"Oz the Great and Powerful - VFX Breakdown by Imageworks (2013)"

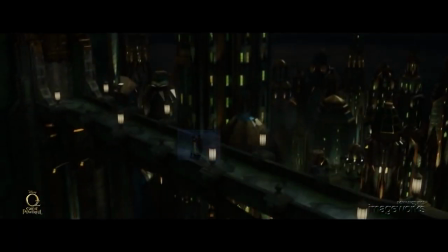9s
In Disney's Oz the Great and Powerful,
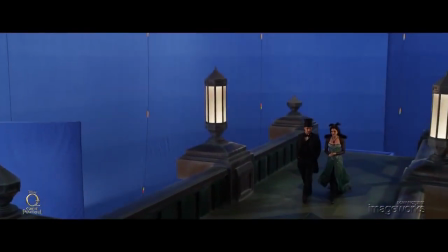12s
Sony Pictures Imageworks created digital set extensions for both the exterior environments as well as the interior rooms.
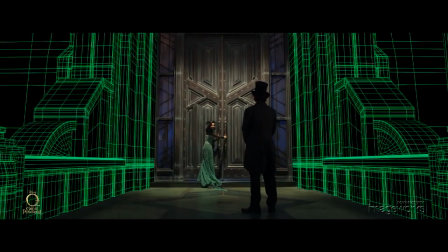21s
For the entrance to the treasure room, the on-set practical walls were replaced to give us more creative control of the set extensions.
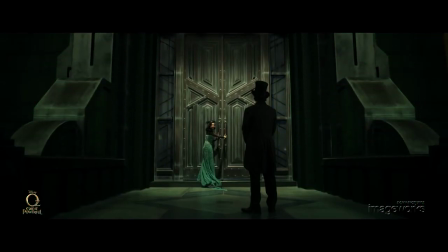30s
We kept the best of both worlds,
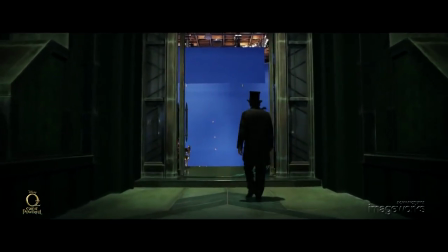32s
giving actors something to interact with while performing and giving a real piece of the set for the director of photography to light,
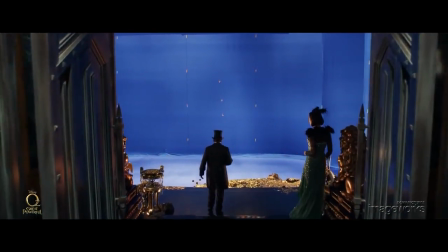39s
but leaving flexibility in post to achieve the design vision.
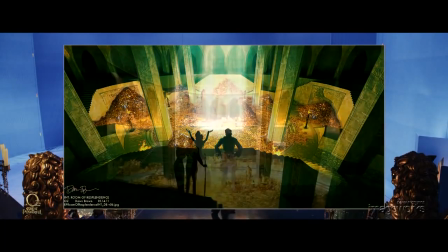43s
Construction of the digital treasure room interior started from concept artwork by Robert Stromberg's team,
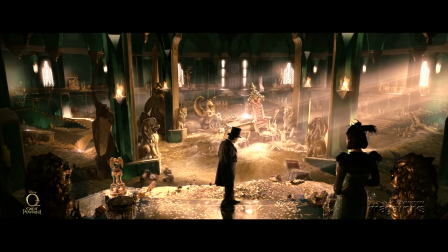50s
both with digital concept illustrations as well as architectural blueprints.
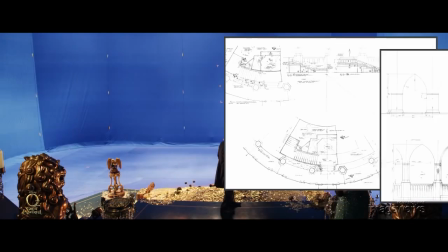55s
Visual effects artists resolved these two sources and also made additional design
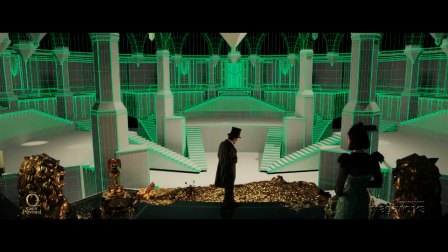61s
choices based on examining the 3D volume and also seeing how the lighting affected the look.
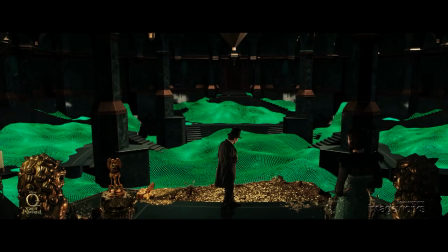66s
The room was then filled with over 2 million CG coins.
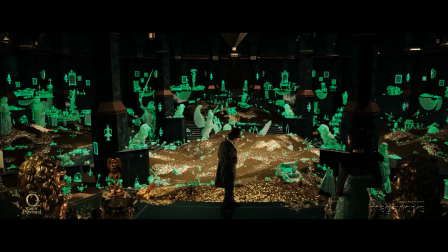70s
Coins were piled and in some cases angled towards camera so that they gave just the right amount of reflection and sparkle.
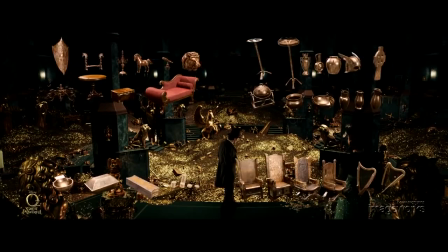77s
Hundreds of other digital treasure objects were built and dressed in the same way an on-set dresser would work,
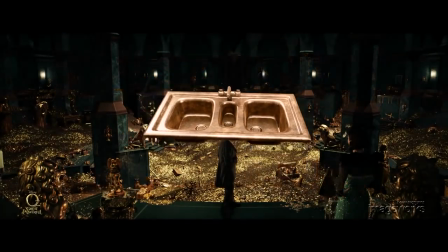83s
adding everything in, even the kitchen sink.
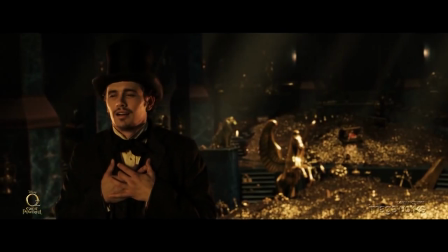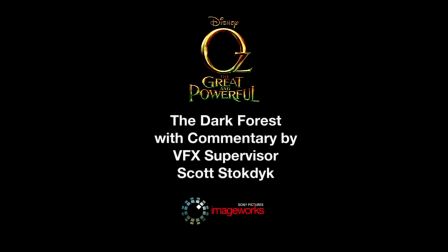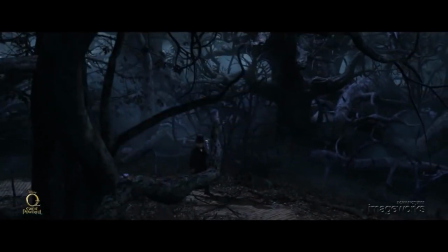100s
The Dark Forest in Disney's Oz the Great and Powerful was designed not only to be shrouded in foreboding, but still to allow Oz and the other characters to be seen.
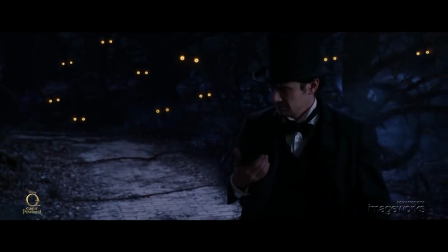110s
The story required that we see only the eyes of the looky-loo creatures without revealing their vine-like bodies.
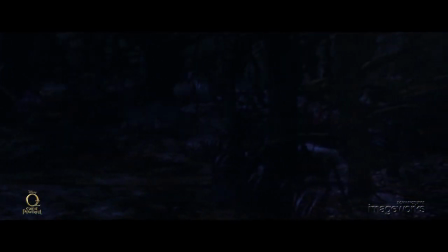117s
At the same time, we still want to see the haunted environment.
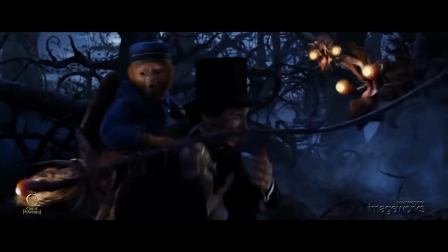123s
Artists at Sony Pictures Imageworks achieved this by creating a digital forest and controlling the set dressing and lighting design layer by layer.
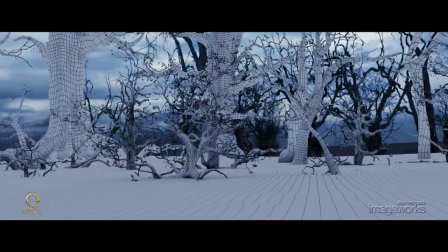131s
The forest included dozens of trees, plants, and thorny roots.
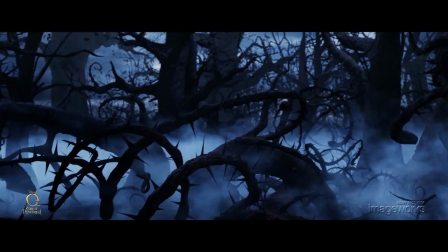136s
Low-lying fog helped fill empty pockets of the volume, as well as giving bright areas of composition to silhouette foreground creatures in action.
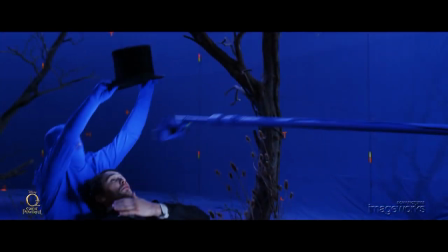145s
Because Oz and the monkey interact with the hat, precise choreography was required during the blue screen photography phase.
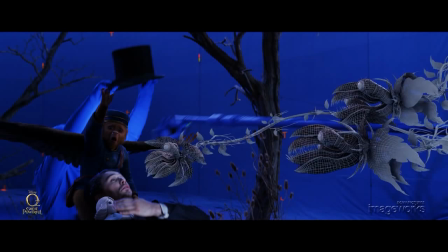153s
As the looky-loos are revealed, the benefits of their design are shown.
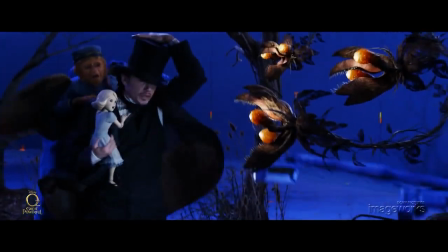157s
Their organic texture blends into the environment, featured by the warm lighting that emanates from them.
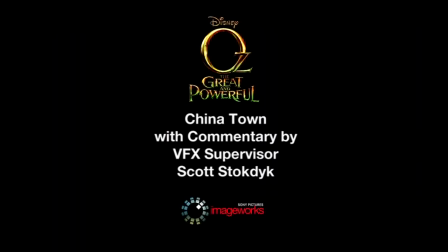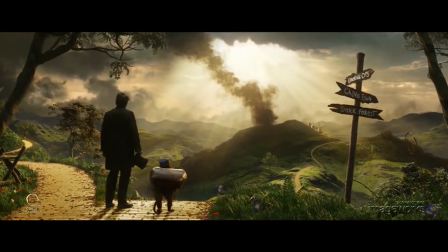172s
In Disney's Oz the Great and Powerful, we are first introduced to Chinatown as a wide-angle reveal.
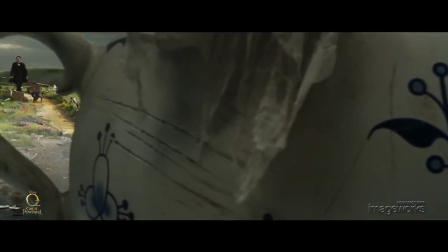180s
As Oz and Finley go in for a closer look, we see a destroyed small-scale porcelain city.
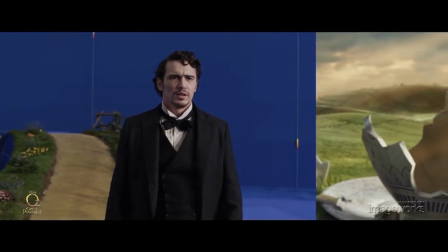191s What happened here?
Chinatown was partially built as a practical set.
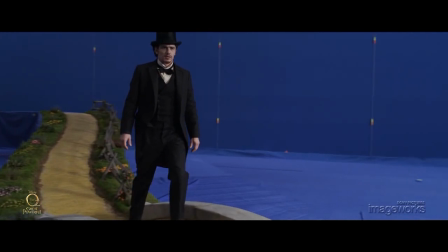195s
Sony Pictures Imageworks extended the set to fill in blue screen areas and integrated the digital landscape.
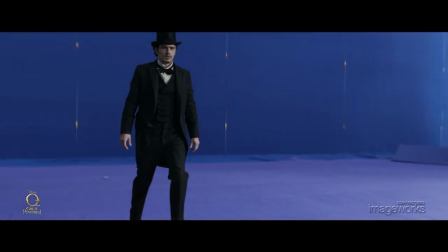202s
High dynamic range photography was used to capture light positions, intensities, and color temperatures.
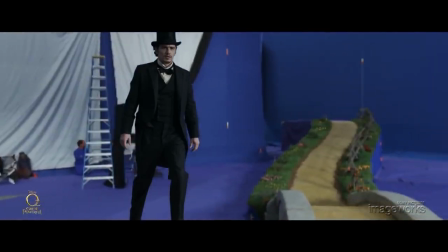208s
This imagery shows a 360-degree panoramic view of the practical set.
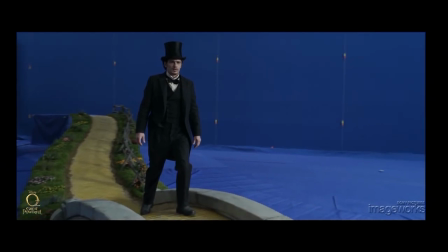213s
To achieve the artistic vision for Chinatown, digital versions of buildings and structures were modeled,
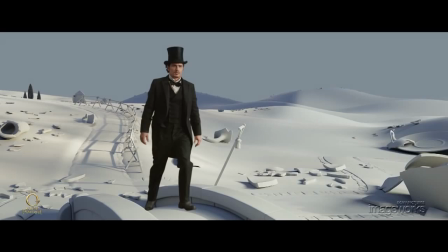219s
painted, and placed to integrate with or sometimes even replace practical versions.
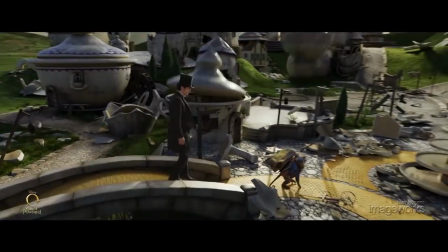225s
Artists took care to use reference provided by the production design and specific art direction as inspiration for their own designs.
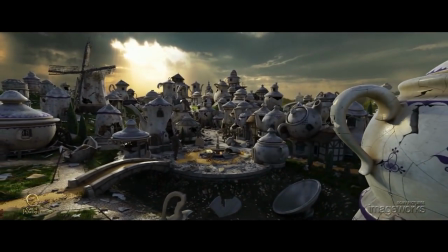232s
To give a sense of life and added 3D depth, we added moving grass and landscaping,
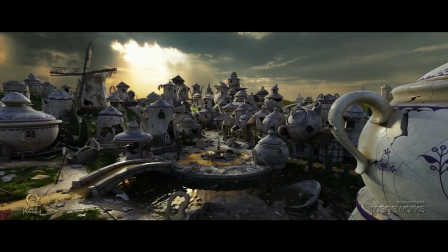238s
water, rising smoke, atmosphere, blowing porcelain dust, and light beams.
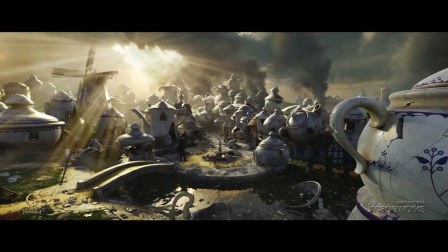243s
There were many subtle art direction choices, down to the speed and movement of the windmill arms.